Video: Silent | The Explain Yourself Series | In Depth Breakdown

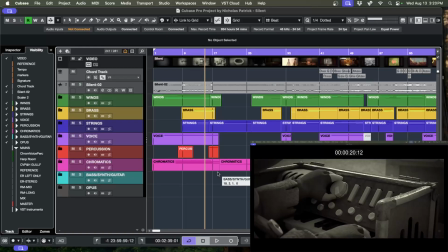16:40 I musically accent the shadow box breaking, and I use it to disguise an abrupt emotional shift, a really hard shift, because we're going from sweet and magical to sad really quickly,
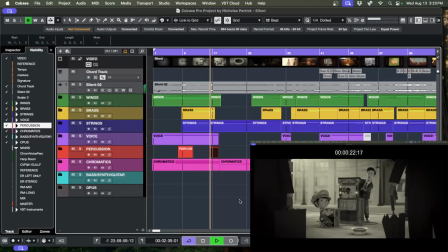16:56 and I use this to kind of disguise the change here. Right there.
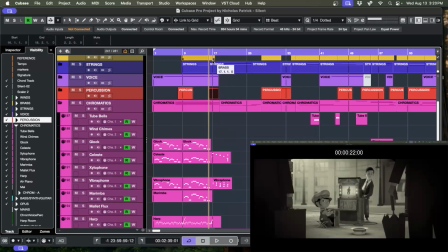17:04 I walk us down from this high place with the vibraphone and the Celeste here. I walk us down into minor. You hear the solo cello there.
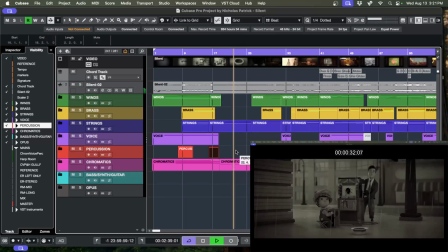17:19 And then I restate the main idea, the main melody, but I've reharmonized it as minor.
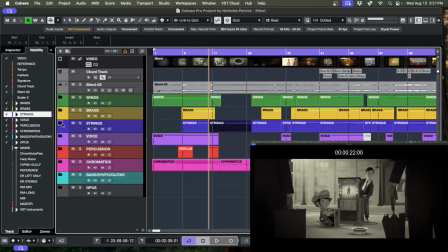17:29 I wanted them to hear it just one more good time, but I needed to serve the film.
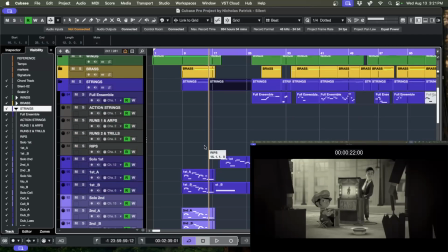17:38 It's sad here, so it's got to be sad.
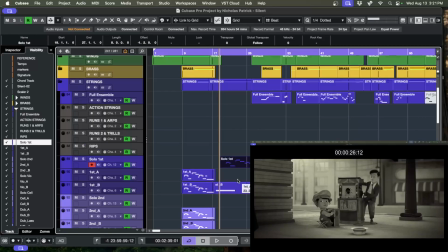17:40 I chose a solo violin because it gives a subtle, subconscious feeling of solitude.
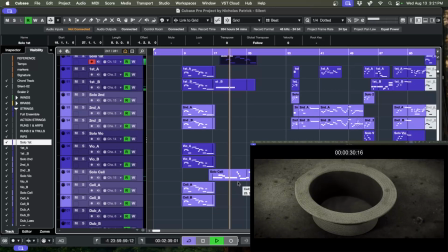17:49 Instead of a big orchestra swell, right? And then a very soft, hypnotic piano.
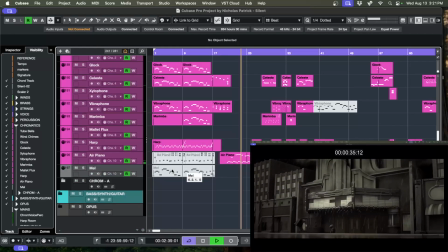17:57 I believe this is in 7/8.
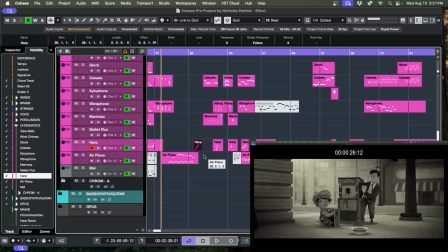18:04 And then a transition, a really quick, abrupt transition. We're shifting emotions again. This goes back to hopeful and magical. But without this little harp, it would sound strange. It would be just two pieces of music stacked next to each other.
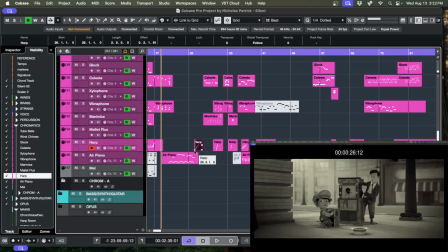18:22 This harp is just a slow glissando, lifting us up,
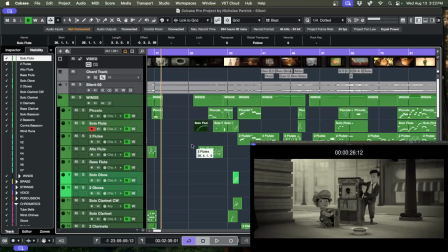18:28 as well as I think I have a flute in here. Yeah, just literally rising, lifting us up into the next mood.
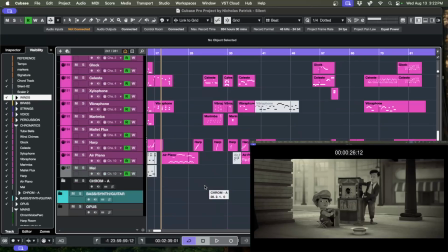18:38 Where is it? Sorry, we snap back. There we go.
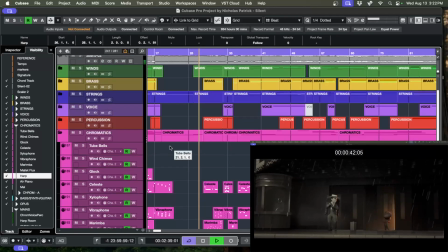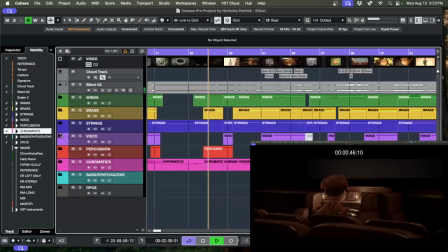18:48 I've taken us back to magical and
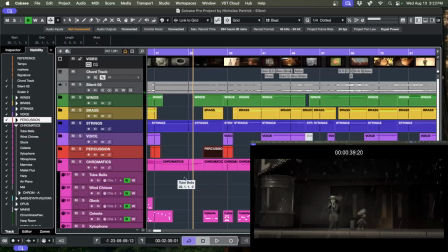18:54 hopeful. And I've marked the projector turning on. I thought that was a particularly magical moment.
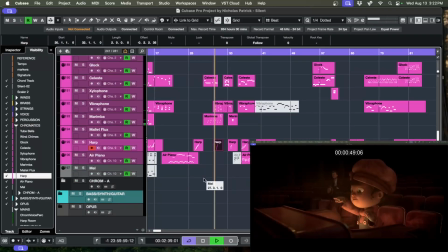19:00 Just another harp glissando, just rising. So again, everything that we need as a composer is on the facial
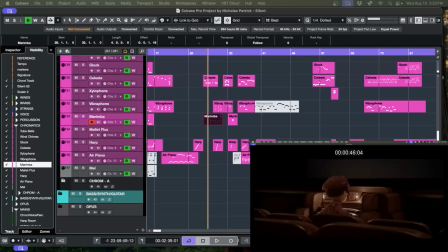19:11 expressions and the environment, the action, everything that's happening on screen is enough to tell us what we need. Look at her face. This is wonder and hopeful. Sure, they were sad, but now she's too distracted to be sad.
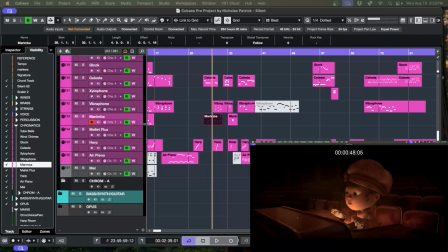19:28 Look, all that right there tells us exactly what we need. So that's what I did. One more time.
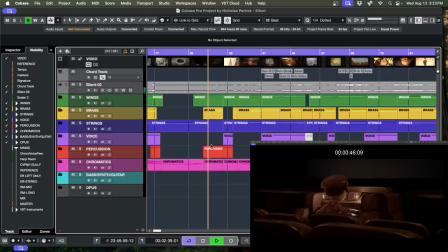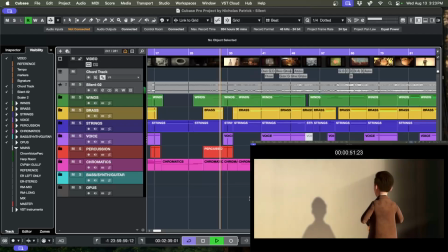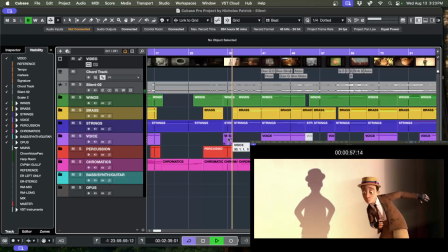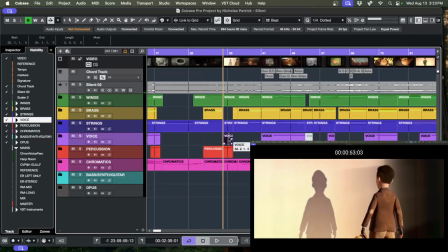19:53 So this little section here is a bit of Mickey Mousing. This is a neat trick. This is a tritone oscillation. You pick a major chord, you go to its tritone, and then you go back. It's been played with choir and my chime instruments like celeste and vibraphone.
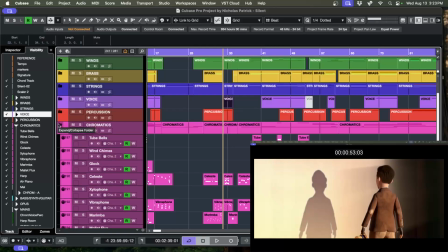20:11 This gives it a sense of magic. Of course, the choir is a bit louder here.
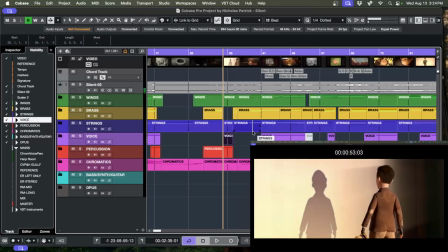20:16 This is the first really magical thing that we've seen to justify, setting the whole film up as magical. And then I do a little bit of Mickey Mousing here.
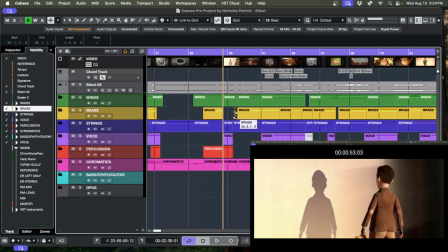20:33 So when I Mickey Mouse, meaning I copy exactly what's on the screen with music, I have two gears I shift into. Sometimes it's emotional. Sometimes I'm telling the audience what the character is feeling.
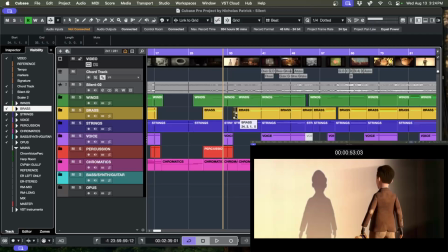20:46 And sometimes it's literally just the actions, but what's happening. It has nothing to do with emotion. I'm just kind of accenting what's happening. And that's what's happening here with the book. Does this serve the film? This is another good question. I would say storytelling wise, no.
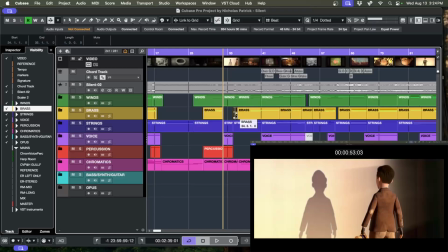21:06 It doesn't tell the story. It just adds a little flavor. This is like a stylistic boost.
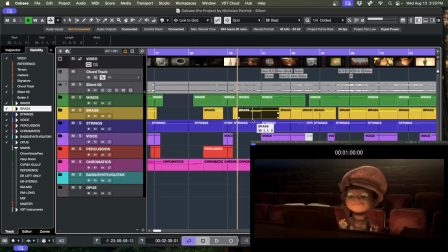21:21 In this next section, we're going to reintroduce the through line, the main idea, one more time to remind the audience of it, because they're not going to hear it for a while. We're going to take them through a lot of twists and turns. So one last little reminder to get it in their short-term memory.
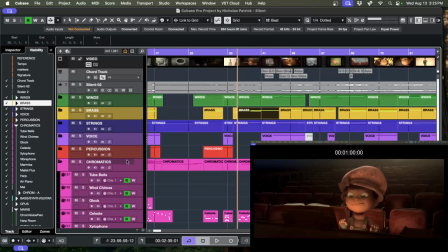21:36 And then we're going to do a very simple transition into danger with just an instrument choice.
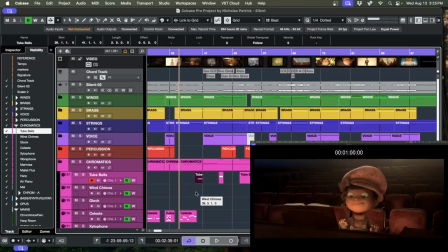21:43 And that's this tube bell here. Once it rings, you'll get the idea that danger is in the air.
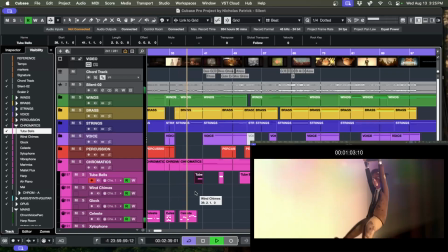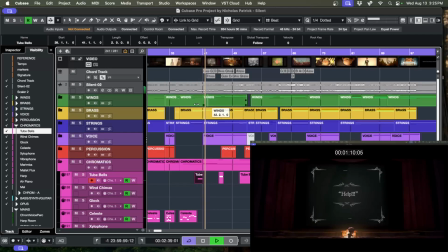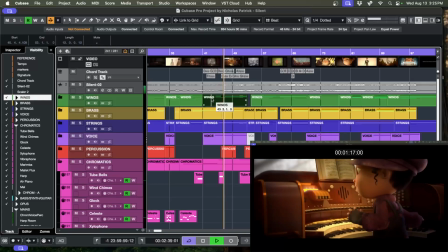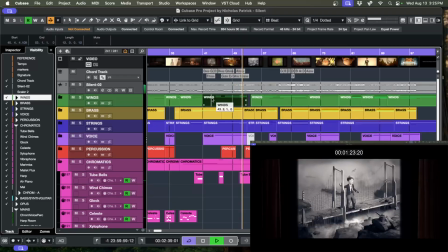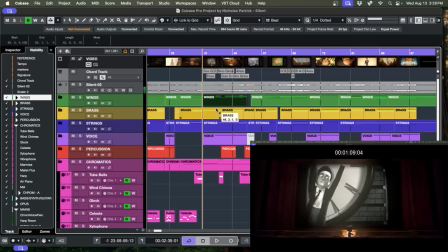22:17 Okay, so lots to talk about here.
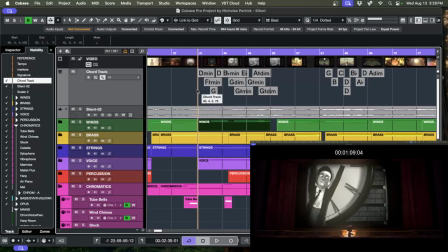22:20 This is the first time that the score is non-diatonic.
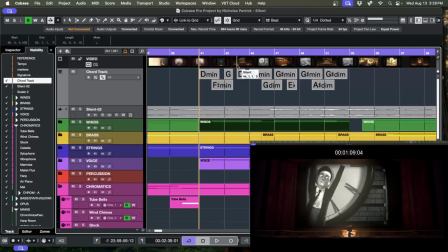22:28 So diatonic means you're basically in key. Non-diatonic means the opposite. So this is not a chord progression that you would find on the radio or something. This is very cinematic chord progression, and non-diatonicism has that effect.
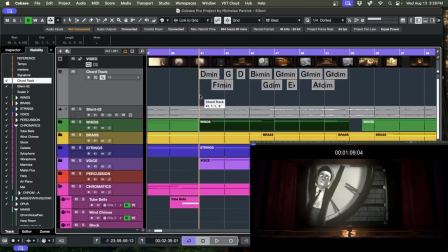22:45 So emotionally, we start off with a sense of wonder. And then for a brief moment, it feels diatonic when it hits this G chord and this D chord. This is very, very familiar to everyone's ear. Everyone here has heard this 1-5 movement.
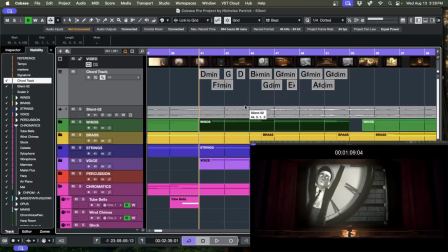23:00 And I use that for a brief moment to zero in on the little girl's innocence.
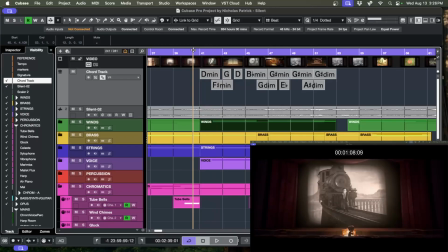23:06 So first, there's a sense of wonder because he's in movie world, and just the magnitude, just the idea of that is just incredible, right?
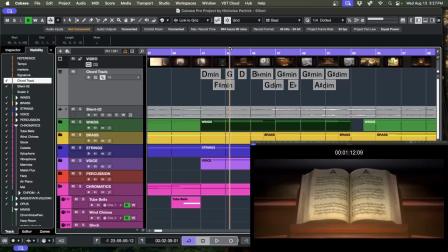23:19 He's in movie world and he's going from scene to scene, and there's this moment here where she's enjoying playing, and I musically touch on that.
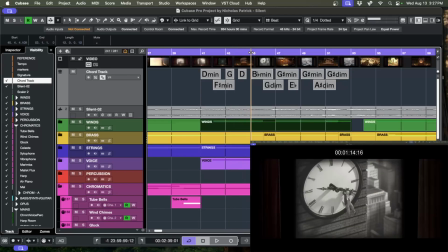23:27 There's this innocence and sweetness, and then I pull back for the rest of this,
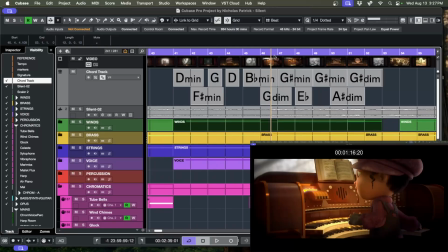23:33 and I kind of focus on him being in danger. And at this point, bar 47, or this G minor, it really kind of pumps the gas.
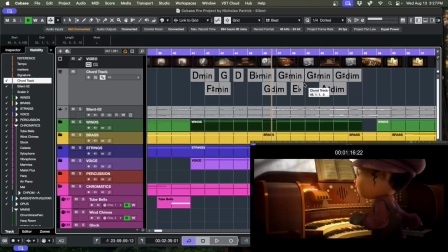23:42 Now, this is a kid's movie, and I'm trying to keep it kind of subdued. This is not a thriller or an action film or a horror. This is a kid's movie, so we got to keep it tame. But there is a sense of urgency and danger, and I kind of pump the gas right at this point. So let's listen to it again.
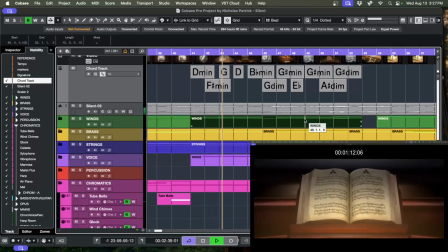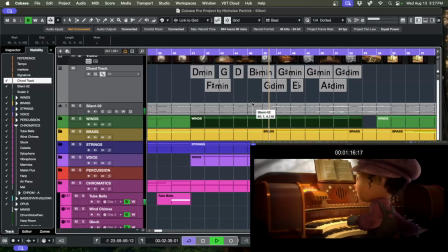24:08 Pump the gas here.
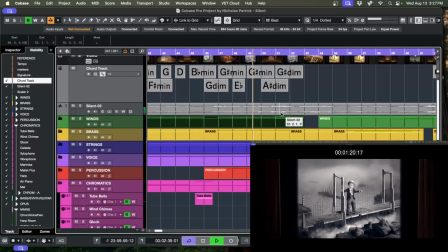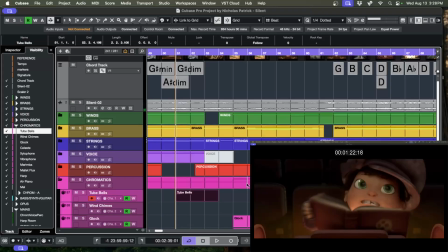24:16 So I hit the tube bell again when she notices Dad's in trouble to signal danger.
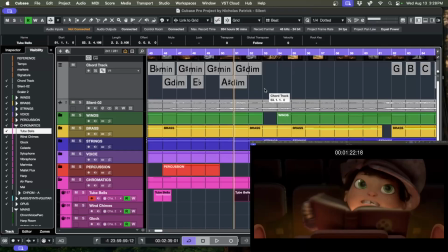24:22 And I Mickey Mouse the piano. So she starts playing piano, and I see this as a great opportunity to mix in my own notes and set up what's coming next.
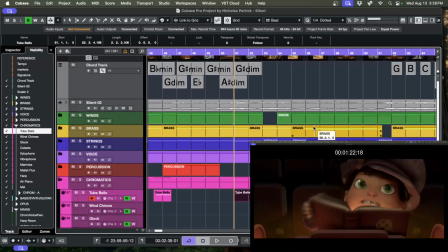24:34 So it's not just a bunch of busy notes. They're leading the ear to the next key. I set it up so that these, I think it plays a
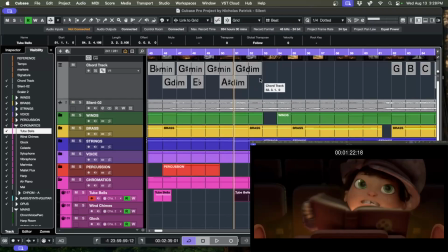24:49 think it plays, oh yeah, A diminished and then a G diminished. So diminished is kind of like a cheat code for changing keys.